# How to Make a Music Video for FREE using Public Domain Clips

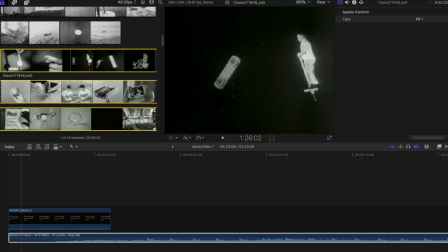[4:07]
So for example, I really like this footage of these kids with a black background.
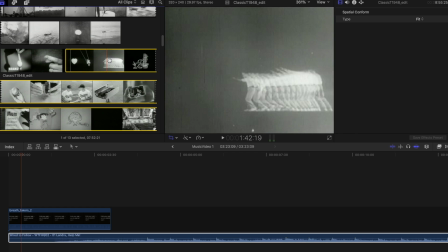[4:12]
It's kind of creepy, and when you play it with the music, it really works for what I'm setting out to create.
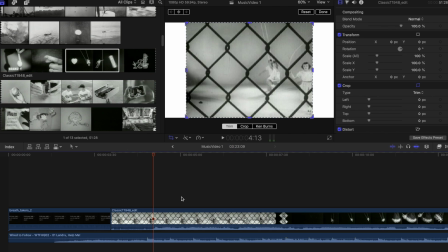[4:17]
Now, I just want to skip ahead to my finished project so you can see some of the things I've done and understand some of my thought processes.
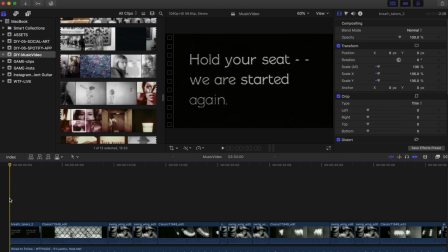[4:25]
Okay, here's my finished music video project on the timeline here from start to finish. You can basically see at the start I've found some titles in one of the videos I thought were really interesting because they managed to build momentum throughout the track.
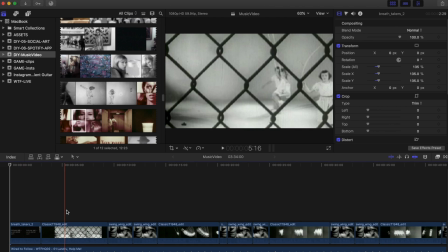[4:40]
I've got them littered throughout. Also, you can see that go into those little clips of those kids I found.
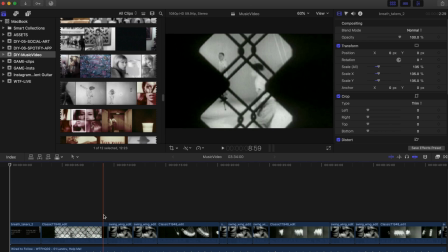[4:47]
I thought they were quite creepy, and also cut it to this other woman, kind of
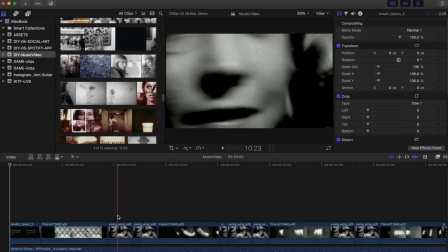[4:54]
closely headbanging the screen to the beat.
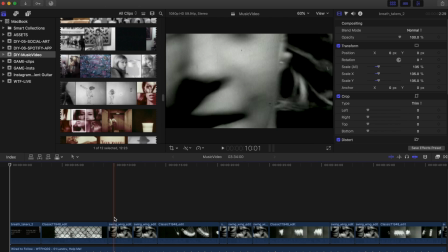[4:58]
It kind of intercuts with that, and I think that was from an advert from like a toy which you spin on your head.
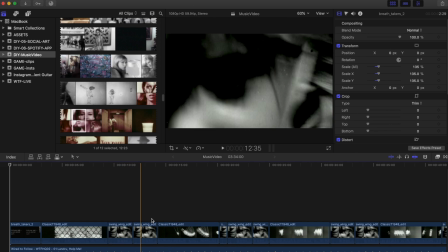[5:03]
But I thought, like, up close, it just looks odd, really ominous. For the kids again.
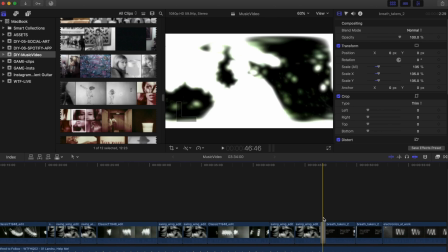[5:09]
And then we get to a section where, here's a chance to catch your breath.
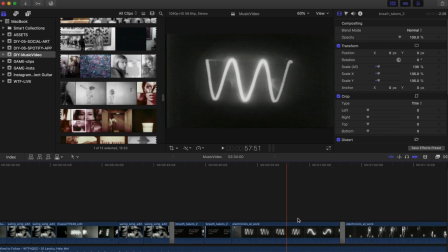[5:14]
It slows down slightly. Got this oscilloscope scope thing comes in, and then the electrical equipment kind of breezes by,
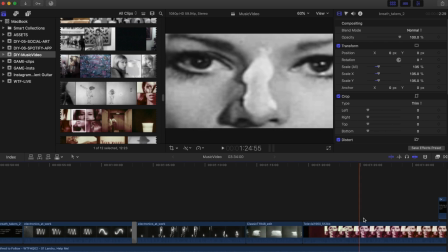[5:22]
and we are introduced to this woman. I thought was really interesting because she looks like she's applying war paint. Now, if you look at the clip I've actually got it from, it was this one over here.
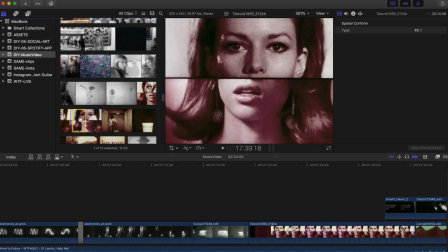[5:32]
It was actually a double clip there where they're basically applying makeup before and after by the looks of it.
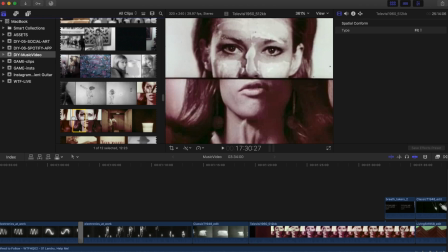[5:38]
And I just thought, well, that top part looks really interesting because she's just staring at it right at the screen.
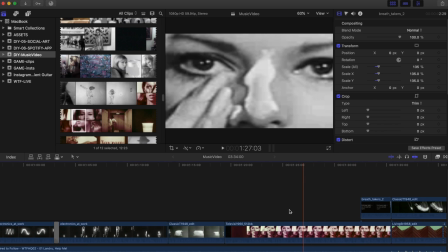[5:43]
And I thought, well, I'll cut it, I'll zoom at it and just match the kind of black and white kind of TV effect, because I thought that looks quite ominous.
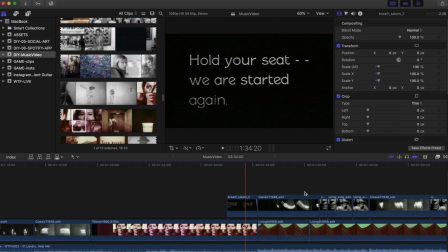[5:52]
I quite like that. And then we go back to the titles, bring the kids back in,
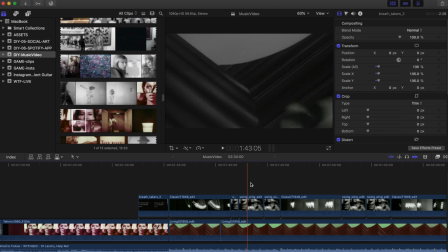[5:56]
but now I've actually got a background animation, and that is from, I don't know if we can find the clip.
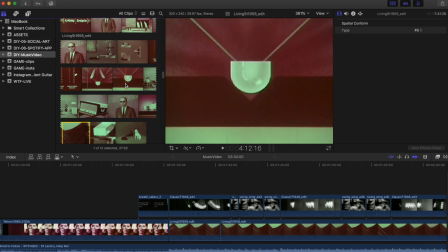[6:03]
Oh, it's here. Basically, it's from an animation showing how a record player works, I think it was.
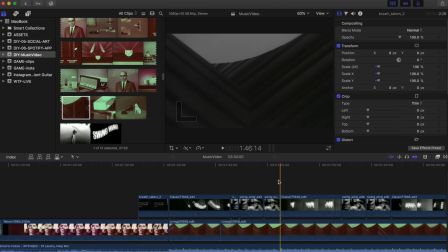[6:10]
Is it this bit? Yeah, there. And I've basically put that in the background there, made that black and white as well, and had the picture of the kids come on.
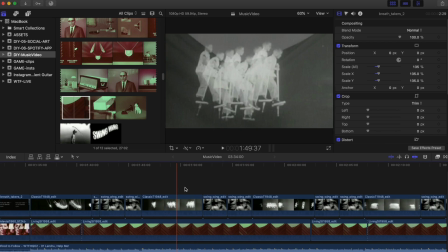[6:17]
Kind of builds up the tension again as the track has built up now. This is at its peak.
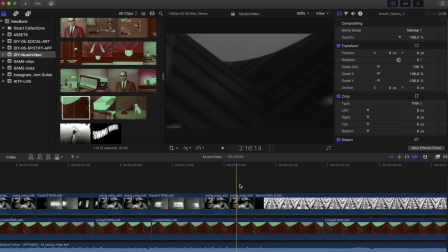[6:22]
And as it fades again, so it's basically descending here,
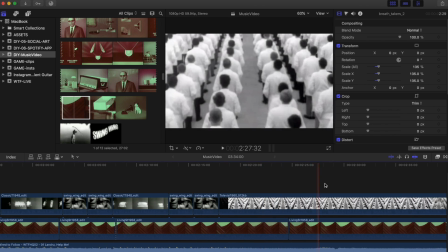[6:26]
I've got this clip of these people, these men, all standing in these loads of rows.
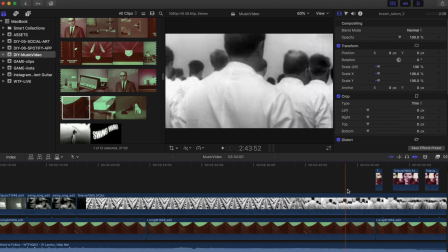[6:32]
Really, really crazy. Basically, that clip climaxes with them all looking at a car, but I thought, well, as is,
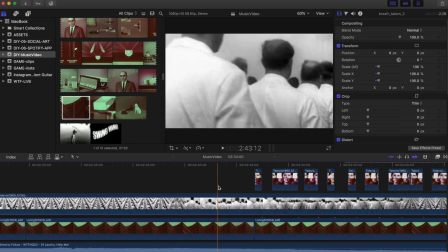[6:40]
it looks like something from 1984, and I quite like that, and I intercut that with the woman again,
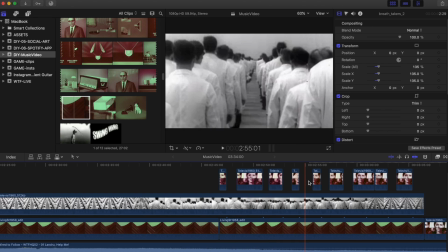[6:46]
and she's applying more of the war paint, and she's basically going to eventually going to finish the paint,
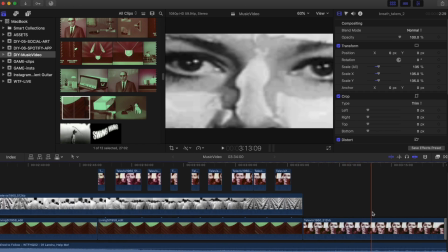[6:53]
and more of her comes in, as you can see here. And I've zoomed in slightly at the end here when she's applied it all,
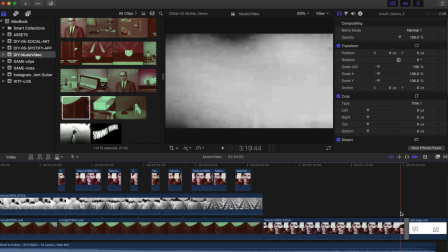[7:00]
and ended it with her getting off, basically leaving the track, and it ends with my credit, and that is it. And that's pretty much it. You can see the video in action on the Wind to Follow YouTube channel, which I'll link to below, but you can basically grasp the potential of what you can do with your own music projects. With more time spent, you can create more of a narrative to the music video, or you could even create something you could use to project at gigs. Just have fun with it. My mentality with stuff like this is that no one's going to come along and just do a music video for you unless you pay them. So in the spirit of this channel, do it yourself. Whether it's something like this, or just an art track, or just going outside with your camera and filming, do something that extends your art. Anyway, thanks for watching. If you want to see more videos like this, please like and subscribe, and I'll see you next time in another video.